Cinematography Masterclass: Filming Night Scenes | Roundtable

So, do you have any tips or tricks for night filming, having been an electrician in your past?
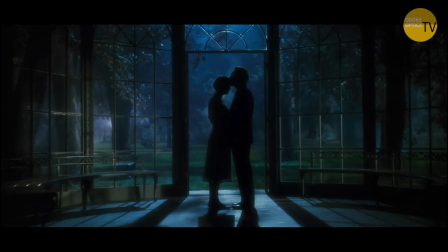I tend to use backlight, it tends to be my go-to, it always looks good, it's always about separation, and night is always naturally about the darkness.
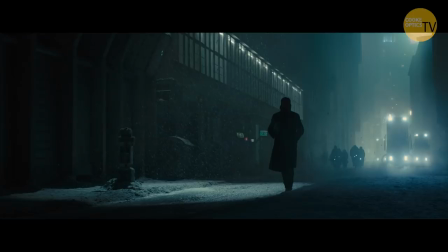One of the easiest ways to achieve that is backlight, it depends what the scene is, naturally. I tend to look at what's there and augment what's there.
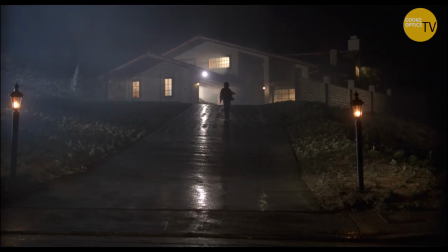If you've got lamp posts then, you know, it gives you a starting point. One thing I am very, very, very obsessive over is street lights.
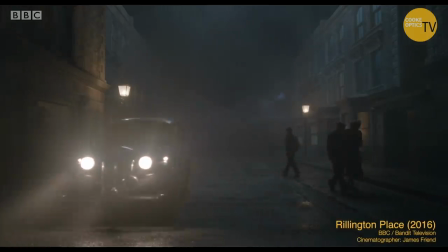Just because there's illumination there, it doesn't mean that the light's in the right place.
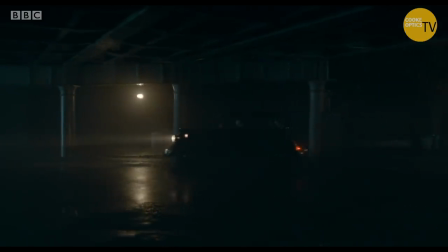I obsessively speak to the location department and say, I want all of that turned off,
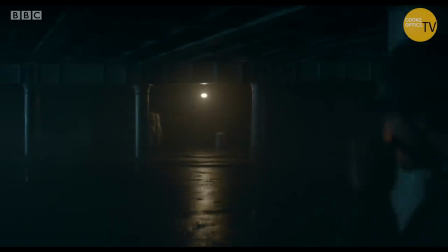or I need a machine with a 20x20 getting rid of unwanted light.
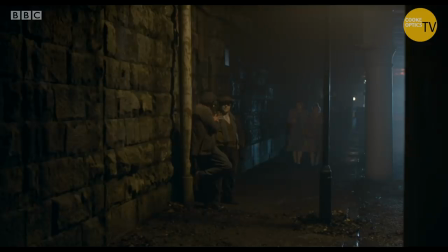With these modern cameras that literally do see in the dark, light in the wrong place can be just as destructive as not having light in the first place. That's my my trick. I mean, I shouldn't really say this But I've got a little lamppost key that even I on some productions just go up and and And just turn off right hand. Yeah, that's one of the things I guess going back to the previous questions That's one of the things that I rely on mark for is his lamppost key Skills with a with a fuse box. Yeah Gavin we've got something to sound yeah Yeah, I mean,
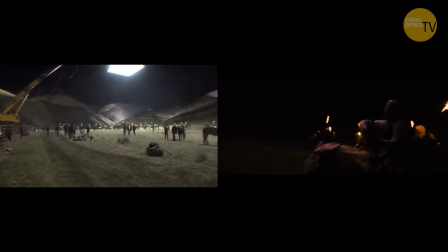going off from what James said, you want a big, soft source as far away and as high up as you can get it.
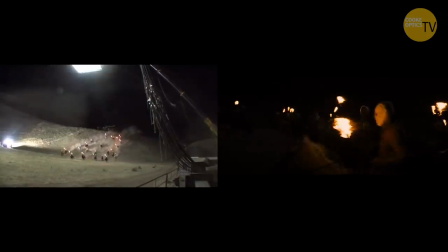And even better, two of them. And even better, dimmable. I love a Wendy. It's a great source. But by the end of the day, you've lost 50 bulbs, usually. And you need a big Jenny. And what I found out with using big tungsten sources outside is they're always too bright. And what's great about big, I'm using 360s outside now, or big LED sources, is you can dial it right down to 20%, 10%, 5%. you know and but it's still a big soft sauce are you using led sources to replace the 220s or i mean there's nothing as bright as a wendy though is it i don't want bright yeah but you just want spread do you want spread so i wait a five or another thing i do is you know i'll put it i'll put a helium balloon yeah but filled with air and put that on a cherry picker in a cage yeah i know i know what you mean i was trying to dim a wendy the other day and they in the gaffer when we can't dim and i went to switch the pods off but then you end up with a small source and then And then I look at it and look at it and I go, I've got two pods on. I've got two pods on because I just didn't want it all. It's too much. Yes, exactly. And then it becomes a lot sharper as well. And it becomes sharper. It does. But if you've got, you know, 360s or something, you can dim it down to 5% and it's still a big soft source.
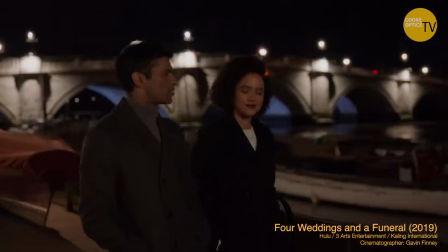That's what's useful. But also I think what James was saying was riff off what's there. And I don't like big blue backlights in cities because you never see it.
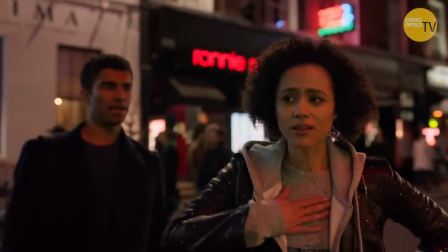I would rather go off shop windows, or street lights, or phones, or headlights,
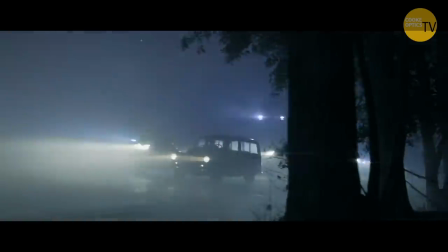or taillights, or traffic lights, or, you know, it's great to, in an urban environment, you can, and you do that beautifully,
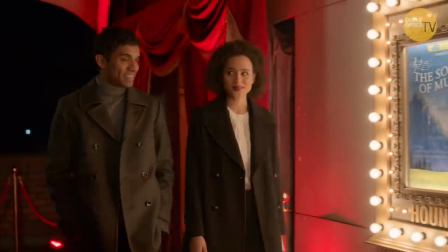I think you did that in a few films where you really push the colour, I think it was interesting colour separations,
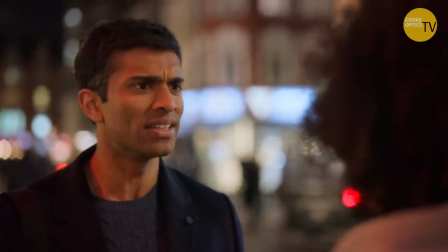and you can be really bold at night, you don't have to necessarily be monochrome.
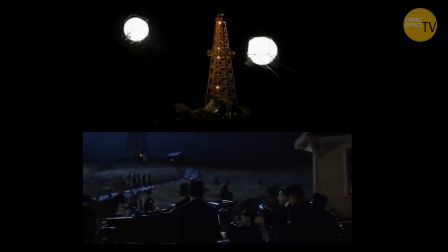But actually, if you're in a period setting or in a countryside setting, you want a couple of really big soft sauces.
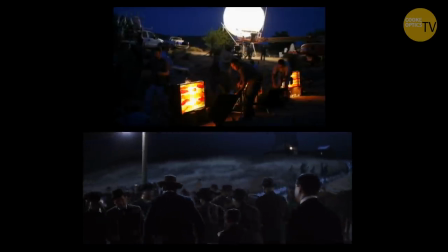Sometimes a big soft sauce up high and then something through a 20 by 20 or 12 by 12 with an egg crate on it as a very soft wraparound fill. But probably no more than that. And maybe a tiny bit of bounce and you've got your light wrapping around. But also you tend to want it as far back as possible. the further away the better otherwise you just it just looks like a light and if it's
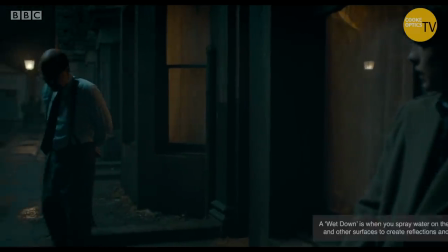appropriate as well as long as it's appropriate for the story yeah a wet down always yes looks bloody more value and uh and also using
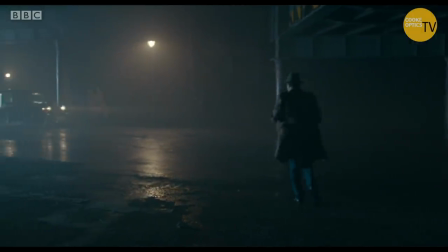smoke as another tool for separation it's it smoke it can be brilliant and it can be horrendous well it's all about the weather and and the rain and the wind unless you can actually get lay flat all the way around yeah i mean it's the only way to really do it But yeah, it can add a lot.